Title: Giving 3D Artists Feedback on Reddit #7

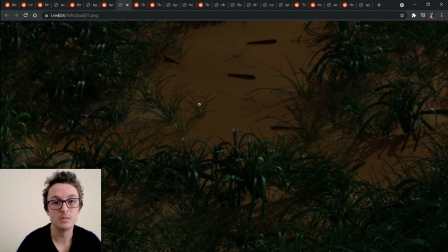As if like this is the small version and then this is the medium one.
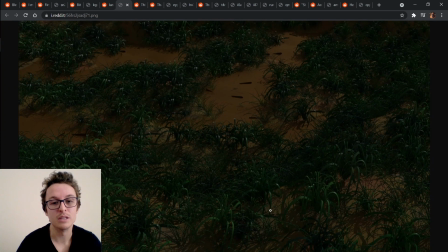Maybe just adding like a large bush or something, or like a larger leafed plant, or even like if we go away from plants and think of rocks or maybe a major object, because at the moment this has no real focal point except for maybe this dirt sort of look here.
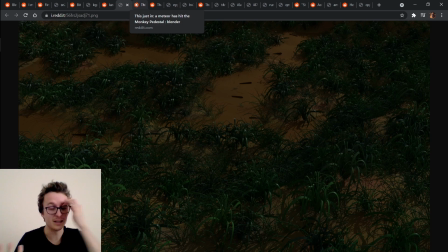But now I'm getting sidetracked into thinking of it artistically rather than just the clay and grass, but hopefully that helps.
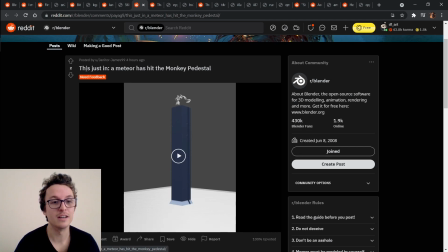Alright, we've got Janna the James 99. This just in, Amedia has hit the monkey pedestal. He's looking for some feedback. You said it there, so I'm going to give you feedback.
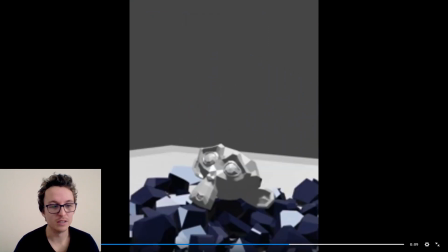Okay, so I would be looking at, you've probably got maybe two
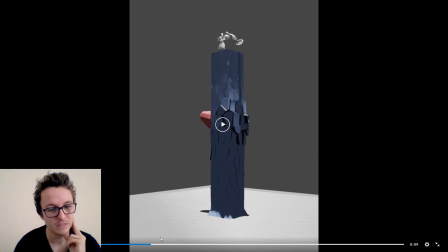polygons over one another, maybe to cause this flickering, or it's a strange texture.
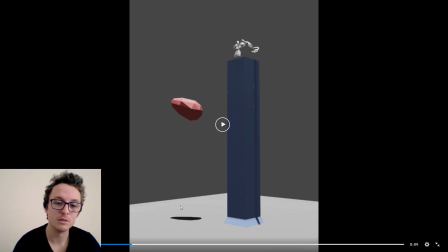I'm not exactly sure, but also I'd just be looking into blurring, like using an area light to light this a little bit more, so it's got softer shadows and stuff too. Maybe changing the color of the background to be black so that the monkey silhouette can be shown a bit more.
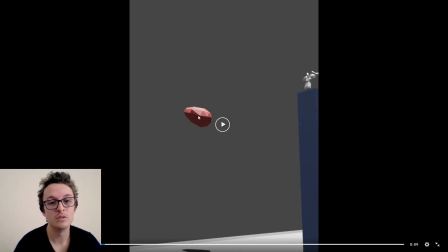Maybe use smooth shading on this, adding a bit of
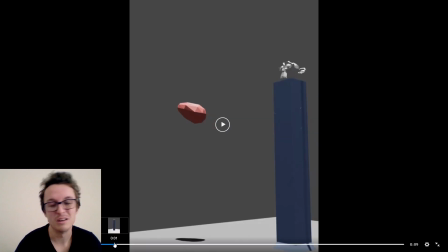VFX of like smoke or flames, but I'm sure that maybe this is stuff that you're still looking into.
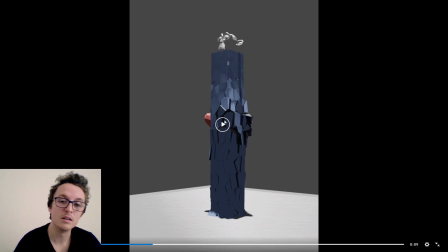And when it smashes, maybe trying to get a bit more of a localized smash down the bottom here and having large chunks up the top here.
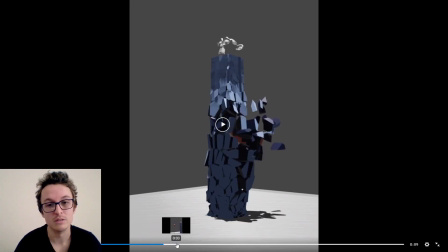But I think that again, that's going to be stuff that you'll be looking into in the future. Add a bit more of a motion blur to it.
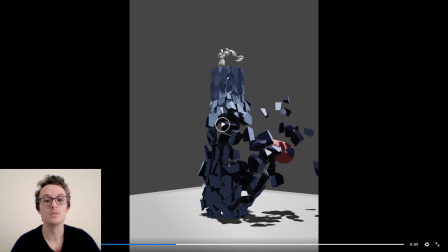Add a bit more bloom too, so that the light captures it a bit more, and use a slightly colored light, maybe of yellow, to give it a bit more of a natural look.
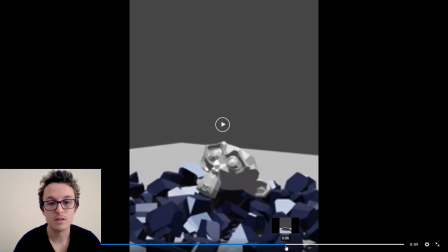And camera work is pretty nice, I would say, at the moment.
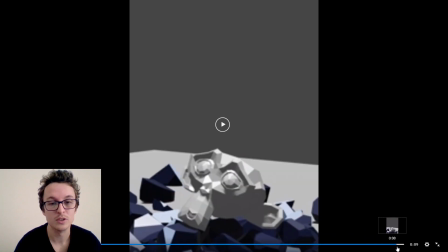You're doing good, man. You're doing real good. Alright, hopefully that helps.
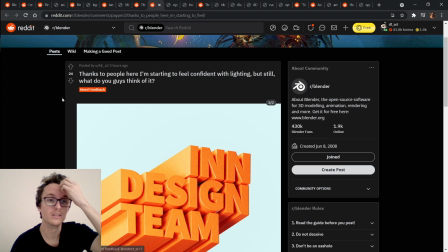And then we've got AEX2. Thanks to people here, I'm starting to feel confident with lighting, but still, what do you guys think of it?
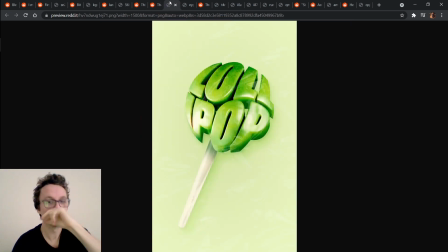So you've gotten 2 images here. Let's just look at this first one. Definitely lighting consistently in both of them is really good. I would just be considering about the background color that you use,
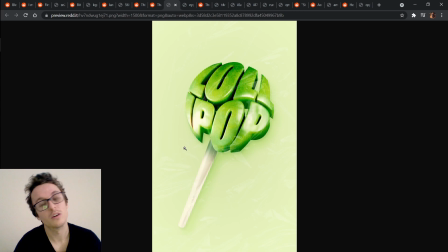to maybe use a complementary color or just a different color, so that the green stands out a little bit more, as it looks like this. It's a bit too much green at the moment, but that's sort of just me. It depends on where you're wanting to go with it.
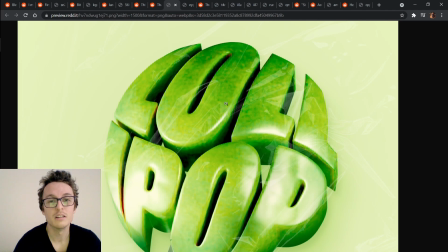And I would just be considering the level of detail that your texture has, and then maybe even looking into a normal map,
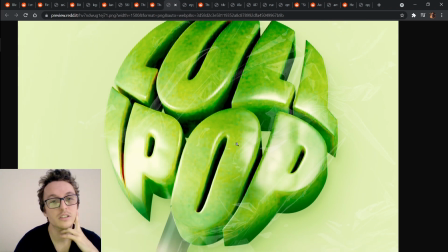but only very small, so that the reflections and specular stuff can capture the detail a little bit more.
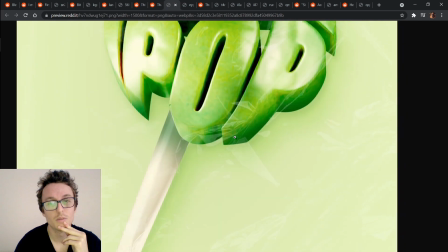But that's pretty good on that one.
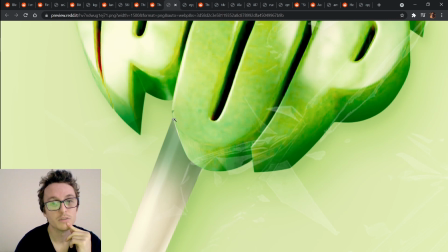Oh yeah, a little bit of a flaw there with one of your polygons, maybe just looking into those little extra details.
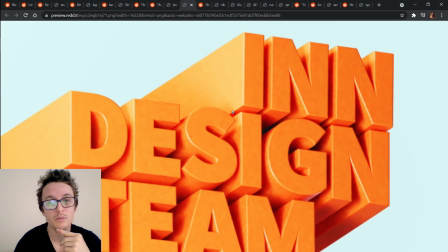And then for this one, I'm really happy with this one. I like the slight texture.
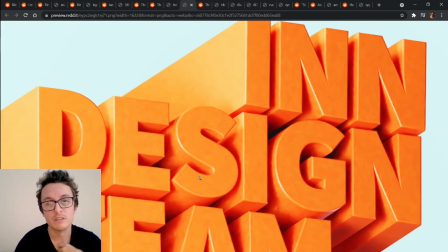Maybe it's because of the level of resolution in your lights, but I don't think so.
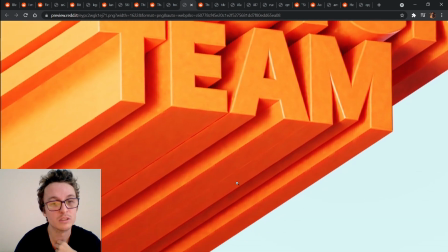It's just, it does give it a bit more of a handmade feel to it. It could be the resolution in your lights, so just look into that.
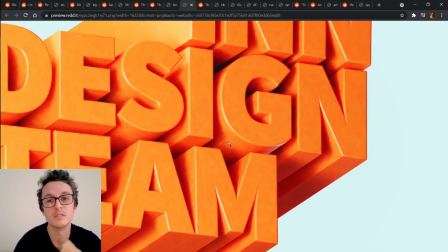I like the bevel and stuff that you've got. The only thing that's really bothering me in this picture, because I would say your composition's pretty good,
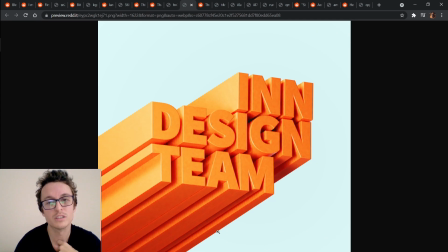maybe you could cut the top and bottom off just slightly, but is this on this G here,
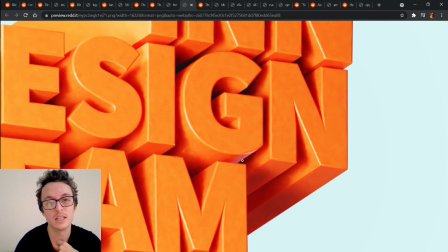how it really captures that light there.